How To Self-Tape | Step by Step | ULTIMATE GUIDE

today's video, I'm gonna give you the one-stop video that anybody who's trying to learn how to do self-tapes, how to have the best self-tape possible, this is the one place that you have to come to. I'm creating the video in the exact way that I would have wanted it when I was starting out as an actor and I needed these answers. In order to make this your one-stop video, it has to be easy to understand. So the first thing we have to do for ourselves is we have to build a foundation.
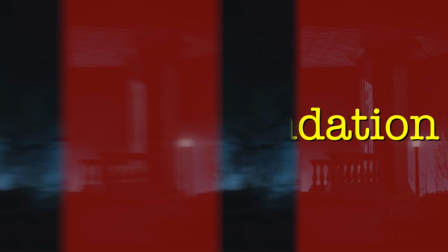We have to know where we're starting out from. The best way to build a foundation is let's talk about what actual casting directors, the people who are gonna cast you, want. So let's watch this first and build our foundation.
What do you expect? So this is really specific. I don't want to see your pantry. I don't want to see your cat. I don't want to see your bed. I don't want you to look like Boris Karloff because there's no lighting, and I definitely want it to be horizontal and not vertical. I don't want to be distracted, and sadly for you actors, I probably have 40 other tapes to look at.
As you can see, what these casting directors are saying is also listed on Backstage.
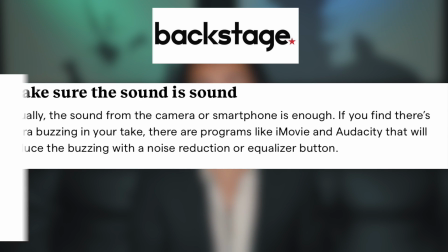Backstage is a popular platform that many actors, directors use, and it has all the exact same information that these casting directors are talking about. So now I've structured this video in a particular way so we can go through it in actual steps. The first thing we're going to be talking about is the lighting.
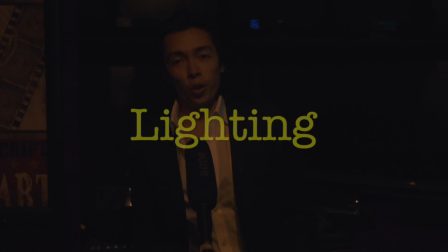So let's go ahead and switch our locations a little bit. Okay, so this is what it looks like without any professional lights. Right now, all I have is the ceiling light. This is what a lot of people are gonna have when they're in their homes. The problem is, this is how it looks. It's not very good, shadows are kind of weird, and you can't really see me all that well.
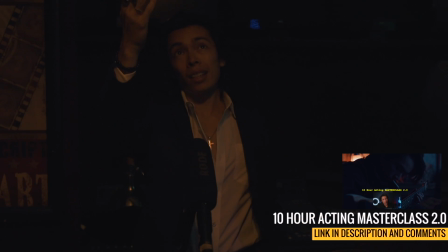Some lights are gonna be a little bit stronger, some are gonna be weaker. My ceiling lights happen to be in this specific room, not that strong.
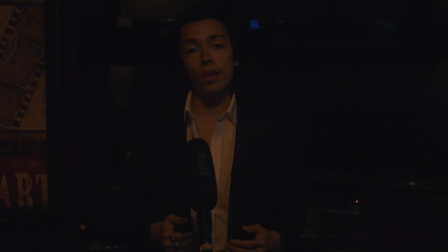So this is what I would be left with. Now what I wanna show you instead is what happens when we put up some professional lights. It's only gonna be 2 lights. I put them up right behind the camera, but I want you to see what it's gonna look like now when we turn those lights on.
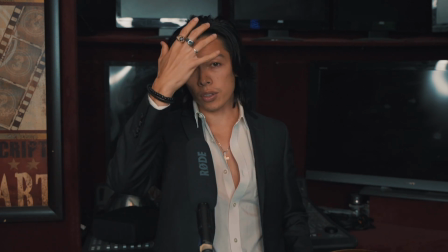Now, as you can see, this looks so much better. Now you can see more of my face, you can see more of my body, you can actually see me.
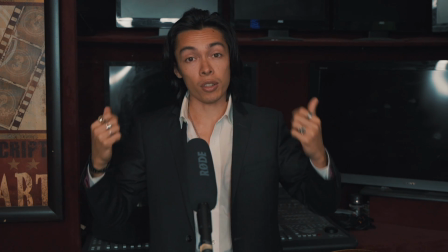This background here, don't worry, we're gonna be talking about that really soon, but just the visual aspect of me, seeing me, is a lot better.
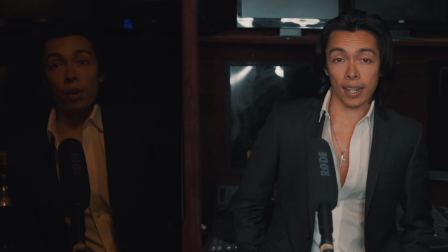When it comes to casting directors, when they're looking at an actor, they want to know, what do you look like?
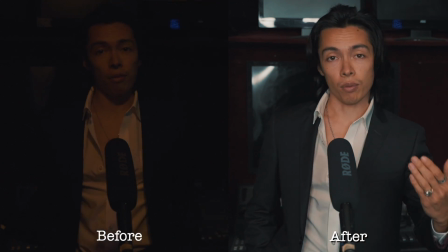They want to be able to see you. And that's ultimately what these lights do.
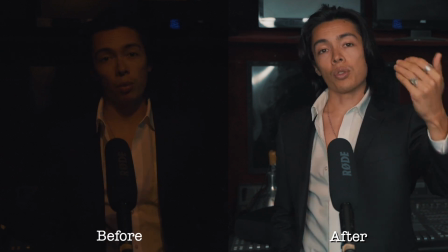These 2 lights that I put on behind the camera, they allow you to see me more compared to these lights that I had above.
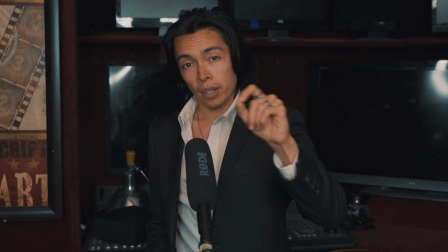Just remember this key phrase. What's important for casting directors when it comes to lighting is for them to see you.
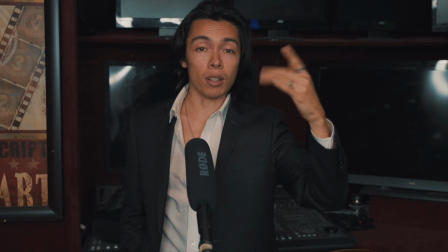That's why it matters, and depending on what lights you have, they can also make you look a little bit better. Okay, so I have these lights that I like. These are ring lights. I like these ones a lot because they're Kelvin temperature. You can change them. You can make them warmer or cooler, and then they can affect your skin tone, and that's gonna be helpful for all of you. The thing is, these ones can tend to be a little bit pricey, and with inflation, these are actually more expensive than when I bought them.
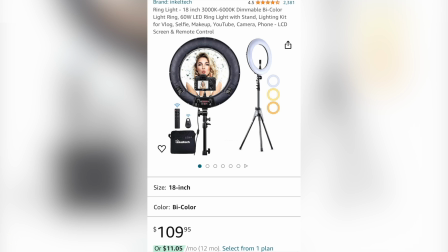So right now on Amazon, they go for $110. That can get kind of expensive for you for just 2 lights.
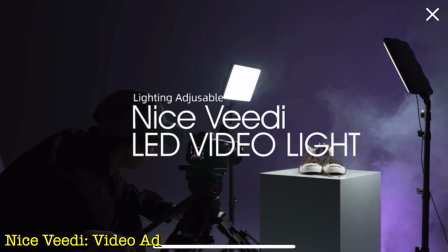So I found these other lights called NiceVeedi. They're their studio lighting, and they actually tend to have a little bit more cooler and warmer temperature range than this light here.
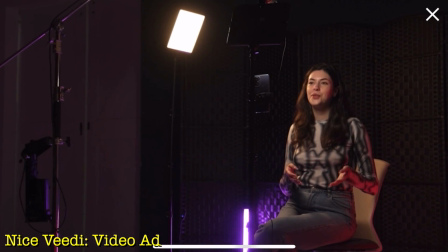And also, they're a lot cheaper. If you want to buy just one of them, they're gonna be about 30 bucks.
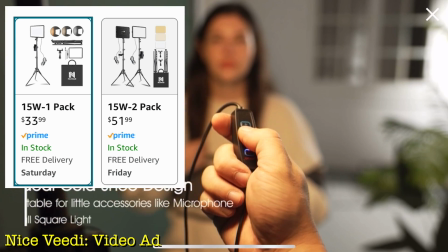If you wanna buy 2 of them, they're gonna be about 50 something. It's a lot more effective cost-wise to get these other lights. I think that's enough about the lighting aspect of it. Let's go ahead and move on to our next aspect.
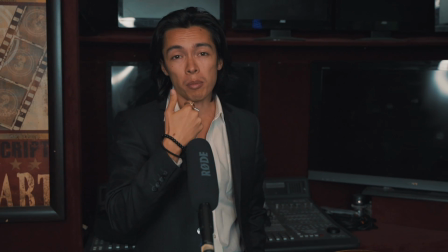So, pretty distracting. You wanna be able to see me and focus again on me. These lights, boom, they help, great.
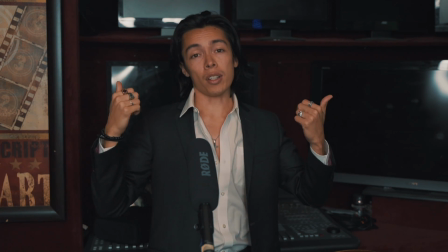But you're gonna get distracted when you have all this in the background here and you're not gonna focus on me and the acting and seeing if I'm right for the part if you're playing the casting director.
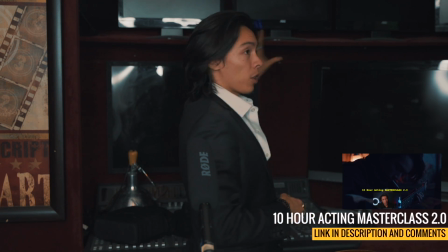So all of this, we get distracted by. You're gonna focus on these things. You're gonna wonder, hey, what is this thing in the background?
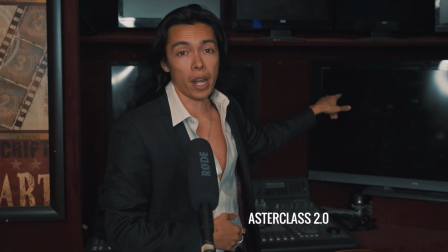What is this? What are these reflections happening in the background? This is what casting directors talk about all the time.
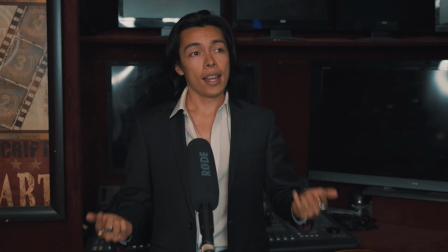If you watch different interviews with casting directors, so they're gonna ask, what is going on in the background if it's not blank?
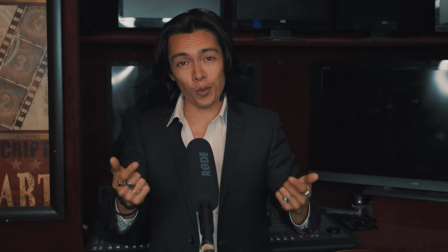Because they're gonna get distracted, and it's really easy. All of a sudden, when you guys are watching this video and the lights came on, did you not look behind me and see what is over here?
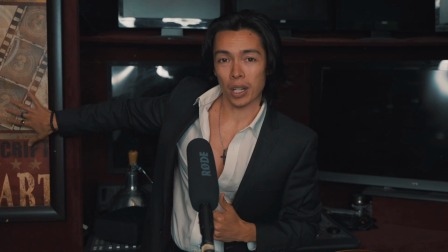Did you not look at this painting right here? Did the background not distract you?